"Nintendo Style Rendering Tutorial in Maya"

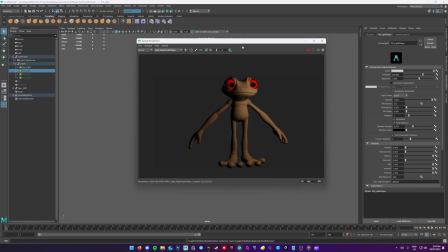245s
So how do you fix that? You fix that with a fill light. The numbers on the right here and all these settings, you can just copy what I'm showing here. But it's very likely that it won't look the same as mine because your model is going to be different. So,
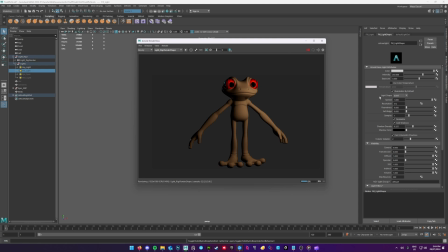263s
take with a grain of salt, tweak it to what looks good for you. You're going to have to use your artistic eye here. So we're going to turn on the fill light, and you can see that for the most part, it's gotten rid of a lot of our dark shadows. You can see there's still a bit of black on the outlines, on the outer edges, I mean.
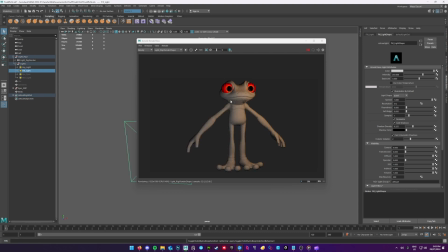282s
But for the most part, it's taken it from this ugly, black shadows to kind of brighten them up. And because our color is cooler, it kind of gives it a nice two-tone effect. You get kind of a cooler side here and then a warmer side on the right.
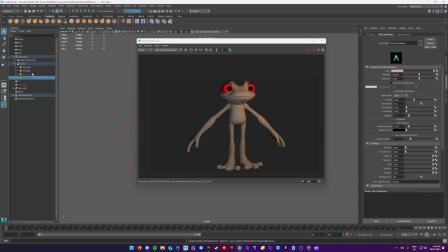298s
And then our third light here is the rim light.
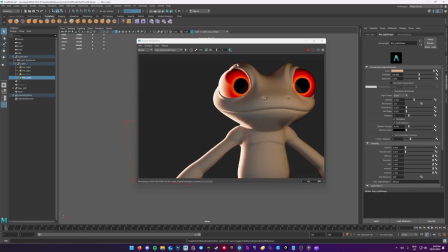302s
So if I unhide that, you can see it casts just this nice bright light behind him.
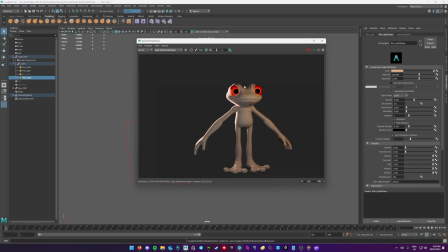309s
What that's going to do, like I said earlier, is it's going to separate the model from the background and give it some dimensionality. And normally this would be enough lighting, but his eyes look super dead.
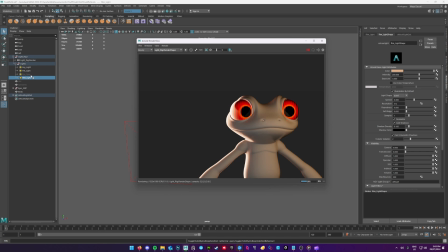326s
So what I did is I made another light specifically to give it that nice characteristic cartoon eye spec, just to make him look more alive, because I just felt he looked kind of dead here.
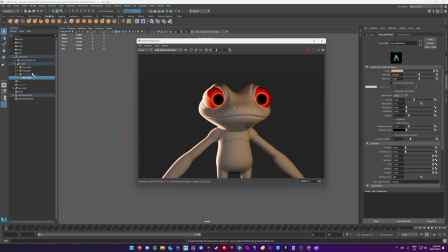340s
Excuse me. And it serves a dual purpose because it is like a physically accurate light. It's also going to light up our model and get rid of some of these dark areas. So we're going to go ahead and unhide that. And as you can see here, it totally brightened up the model.
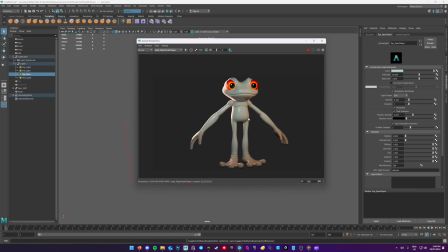357s
And to some, this might be blown out and overly bright, but the Nintendo style that we're going for is very bright, very saturated. So we can go ahead and push that quite a bit. But as you can see, this has added such a nice spec to our eyes.
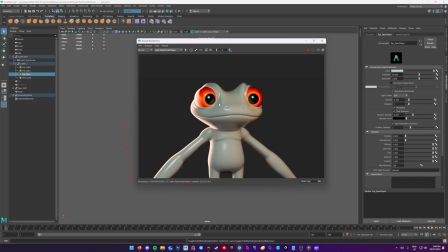374s
Gives it a lot of dimensionality and overall just really nice look. So you can go ahead and tweak that as much as you want.
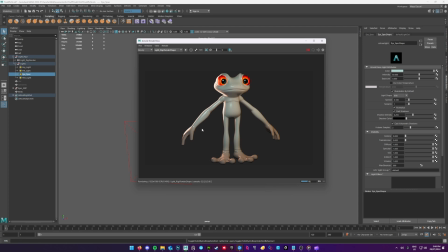384s
Our feet and our hands are getting kind of dark, so we can fix that. Again, it's just a lot of tweaking. You can sit here for hours just tweaking and tweaking. You'll never be done. But for the purposes of this tutorial, let's just say we're happy with this.
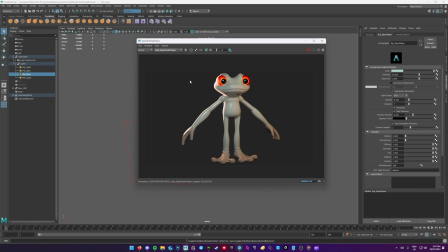400s
So now that our lighting is done, we're gonna do the next step, which is to go into Substance Painter and make our texture.
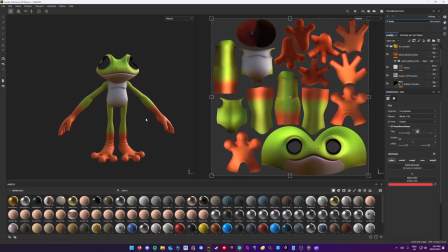410s
And your Substance Painter may look a little different than mine. But it should serve the same purpose. You don't even need to use Substance Painter, to be honest. You can use any program of choice. If I isolate the base color here, you can see there's really not much to it.
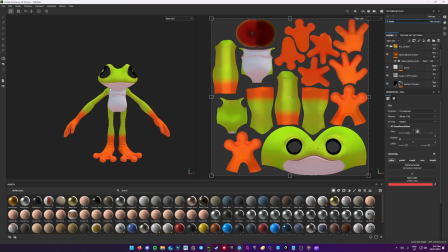426s
So you can achieve this in any software really.
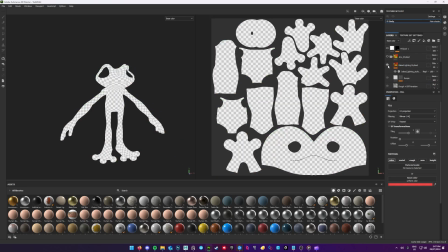432s
If I just toggle all these off, oops.
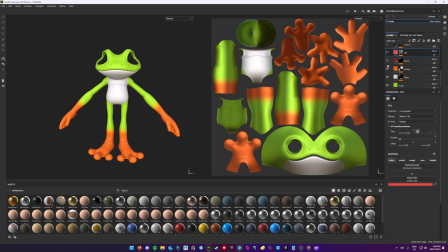440s
Yeah, and then we add just the rest of our diffuse. This is obviously like completely unique to my model.
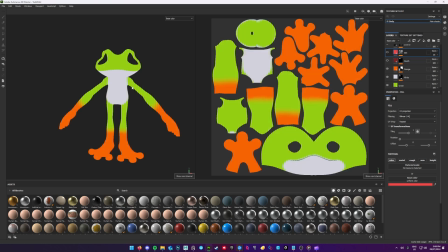444s
You just color it the way that you're going to color your model. But we still, if we isolate the base color, it is still just entirely that, just base color.
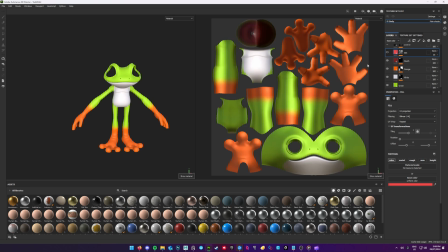452s
There's nothing else to it. We have our mouth, and then the first thing that I've done is
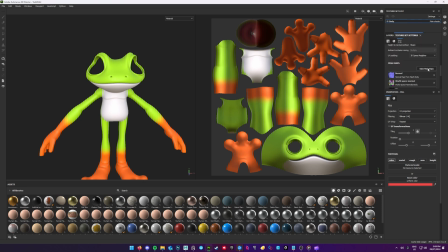461s
using the thickness map, which you got here in the when you baked your mesh maps, the thickness map. Using that, I have given it kind of a subtle subsurface scattering effect.
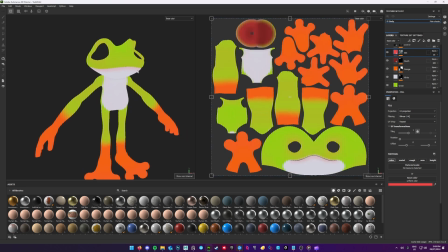475s
It's really subtle. Let's isolate the base color. It's more obvious around the mouth, just because the lips are kind of thinner than the rest of the model. It's very subtle, but it does make a difference.